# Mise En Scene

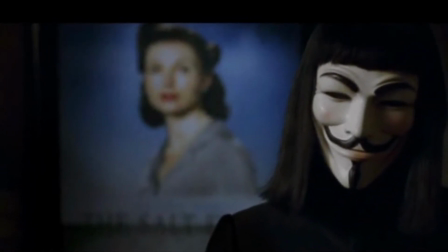0:05 What is dominant in this scene from V for Vendetta, which I call the shrine scene, it's the big reveal of the movie where you find out the driving force behind all of his actions.
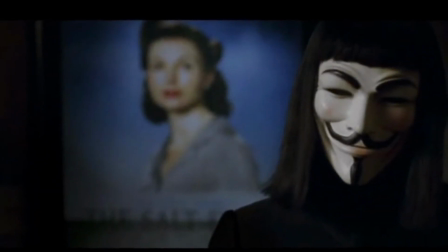0:21 It's for revenge, for them making him into a monster, as well as destroying this lady's life that's in the background. so they are what's dominant in the
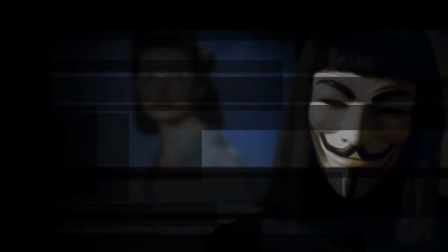0:35 scene and I think it's interesting the way that not only is the scene or
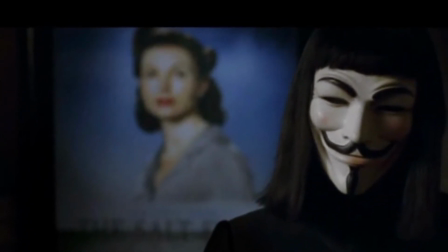0:42 the frame shot where he and her are divided almost equally in
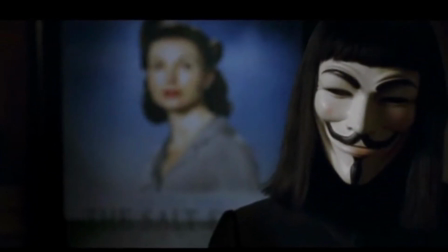0:49 the frame his face is also divided into twos and I am going to assume that this is
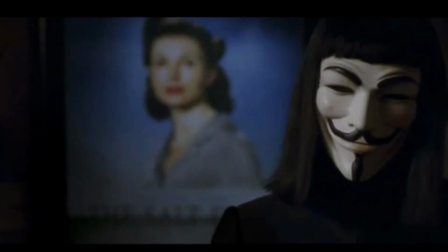1:01 going to be a reference to the duality of the situation. He knows essentially what he's doing is wrong, but he also knows that he doesn't have any choice.
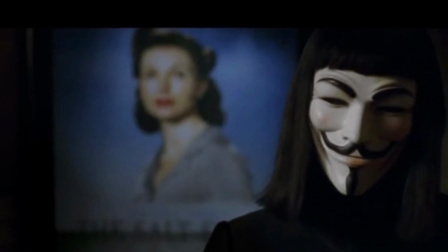1:10 So it is that iconic struggle between darkness and light.
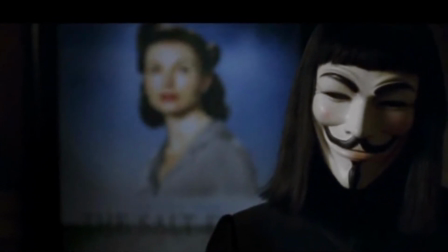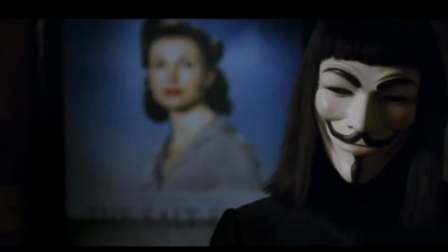1:28 This scene is beautiful because they've pulled up close to the dominant figures, the man and the woman. But a few seconds ago, you had seen the full
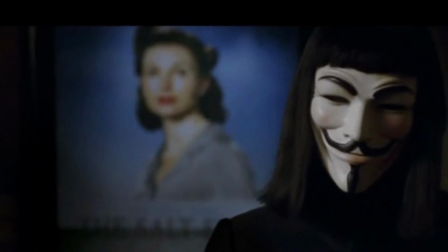that they had pulled back from the full shrine that he had built to her,
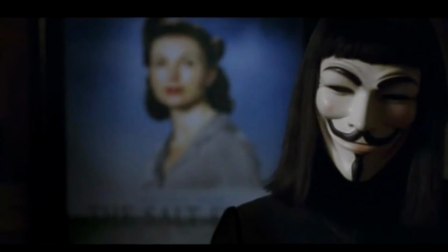1:54 including the roses that he left at all of his murder scenes.
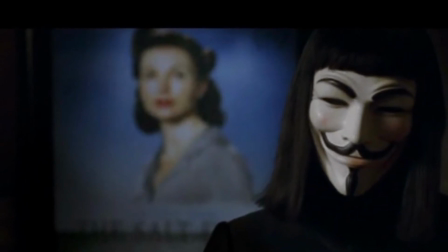2:01 And so they've basically filtered out the rest of the world, and when it comes down to it, the whole movie comes down to him and her and what he is doing to set
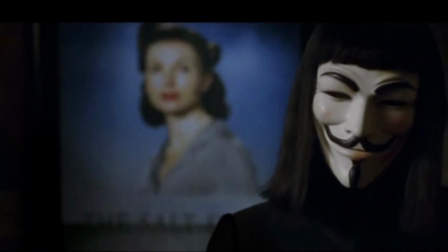2:14 things right. because the only reason that she had been punished in the first place is because she happened to be
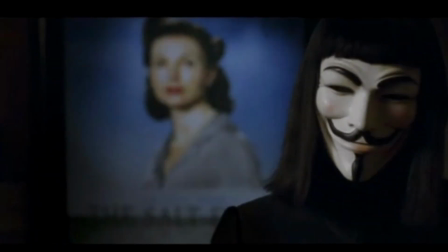2:21 a member of the LGBTQ community.
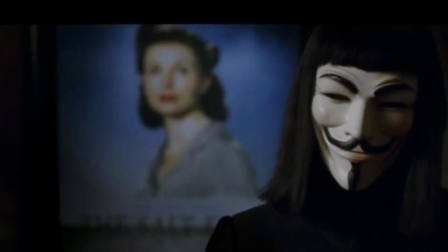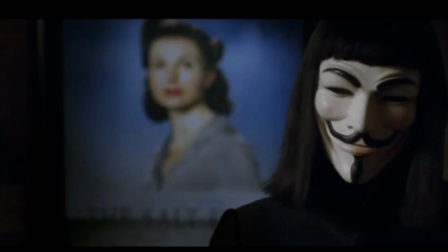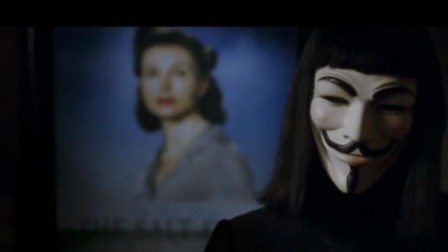2:35 As of E, the question that relates to open or closed forum,
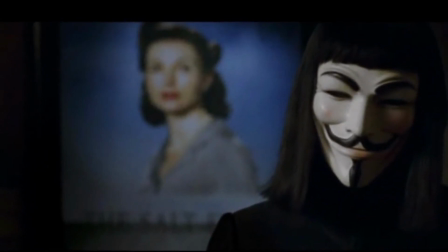2:40 I'm not entirely sure if I'm correct on this, but it appears that it is a open forum
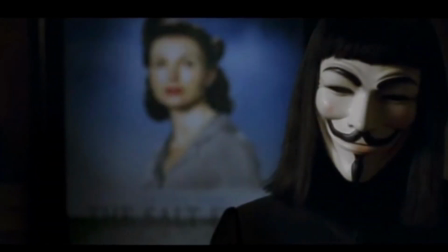2:46 of scene because there is things going on right outside
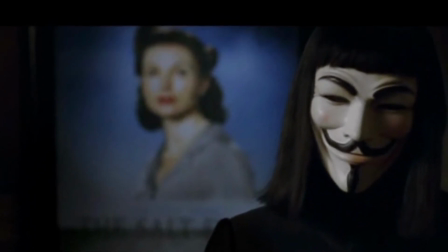2:51 the view of the frame there's another woman there that he's actually talking to while we only see him and um the other prisoner that he's built a shrine to as
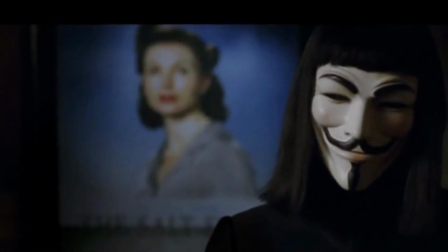3:07 for the framing is it tight or close this one i think could go either way
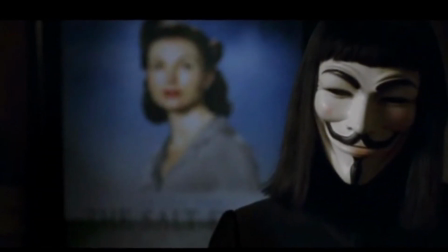3:13 but i'm gonna say that the framing is tight because you
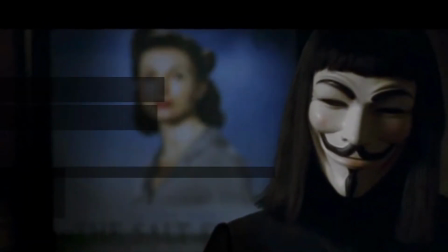3:19 there is still some movement um in the frame the the
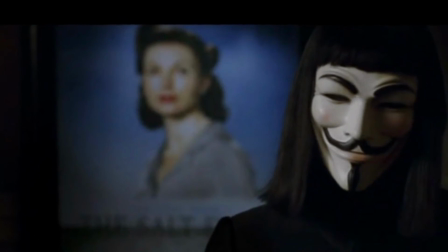3:25 it seems to be um fading back out until you see him and the other living lady beside him so it can't be uh a closed a close-up frame because i don't think we
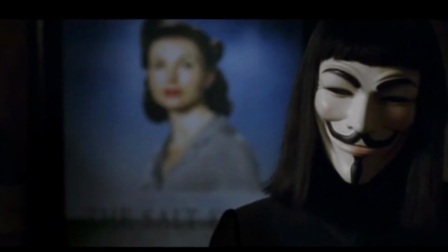3:38 would be able to see the picture behind him and all the other details of
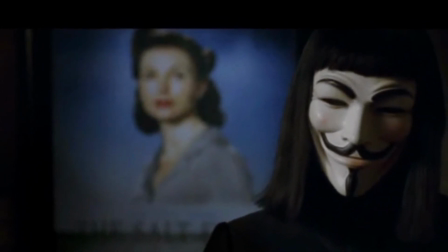3:46 this big